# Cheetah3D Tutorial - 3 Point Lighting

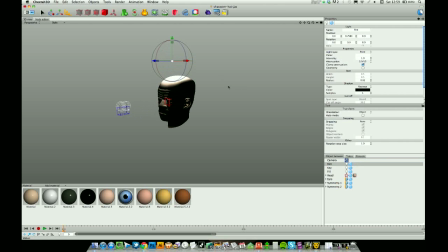Then you can actually see the influence that one light is having on the scene.
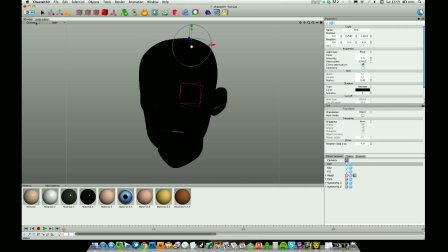So move the rim light back. I'm using perspective mode generally to position things, which is always a good tip.
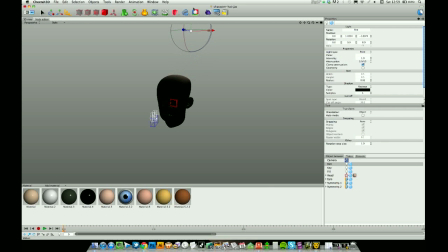So the rim light could be quite high up, and again, we just wanted to pick out the edges.
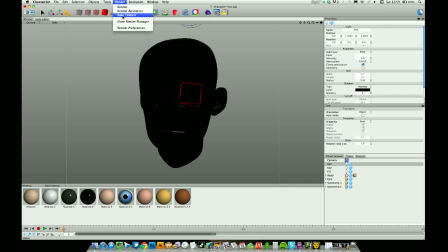So looking at our render from before, it's this edge that we want.
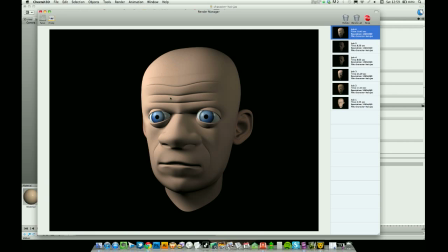This one's quite bright because that's where our key light is hitting our object or our character, so we want to just like this area here.
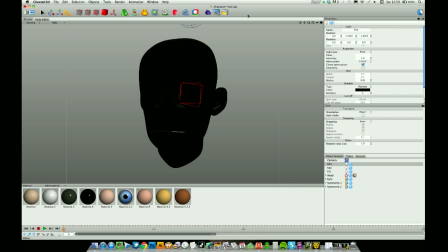So it's not doing that at the moment. That could be because our light's not powerful enough, and it's not, it's just the position, I would say.
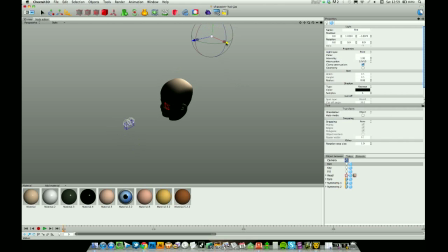So I'm just going to bring it over to this side a little bit, and we can see that's changing things there.
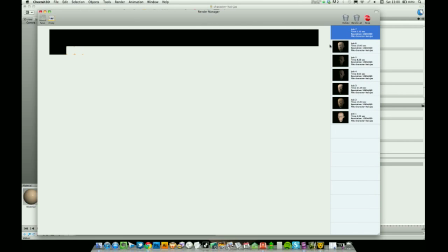I'm going to hit render there, so this should now be just the rim light, and it is.
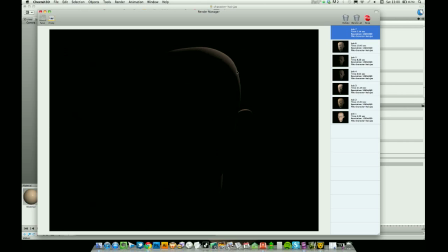And yeah, that's great, that's exactly what I wanted. Just a bit of the head lit there and a bit of the ear.
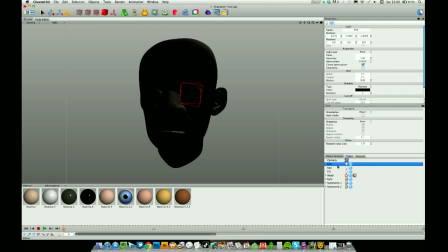Perfect, quite happy with that. And we could always power that up if I wanted. In fact, I will power it up to 2.5. Again, I'm going to turn the shadows off with that light.
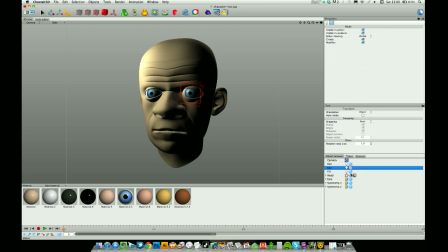And then I'm going to switch all my lights back on in both editor and renderer.
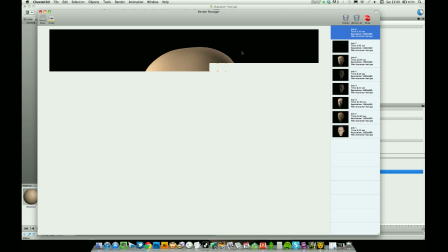Hit the render button. And you can see the rim light just picking the head out there.
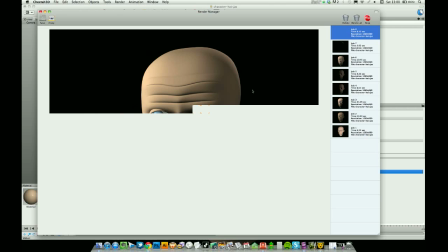I don't like it because it's very fake.
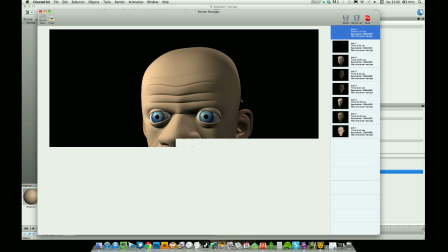I mean, it's not really a legitimate way of, it's not a real kind of way of lighting things.
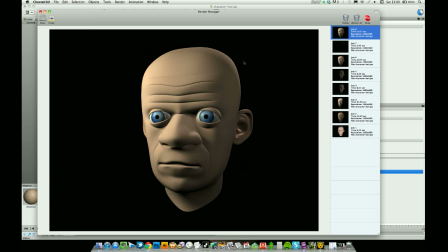It wouldn't happen in real circumstances, but it can be good for defining objects that are kind of blending into the background a little bit, and it's an old classic technique.
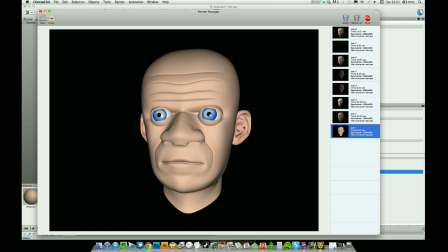But that is basically our three-point lighting done. So from something like that, we've very quickly gone from a boring, flat, pasty, horrible render to something like this,
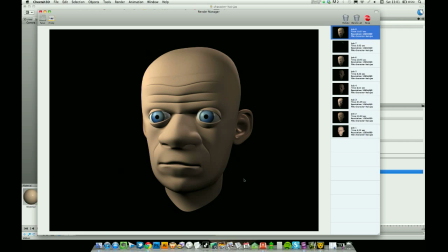where we've got a bit of control and a lot more mood. And obviously, depending on what you want to do with it, you can really power up the key light, knock the fill light right back down, and cast some coloured light in there.
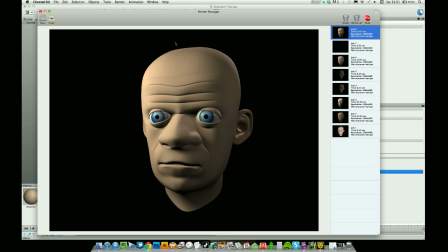You've got a lot of control over what you want to actually get. And it's just a technique that I fall back on over and over again. So that's it for this one. I hope you learned something there. If you post anything, if you do anything with it, as usual, let me know.
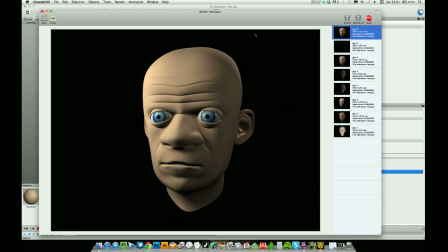As always, loads more stuff on mac3dsoftware.com, and I will see you soon.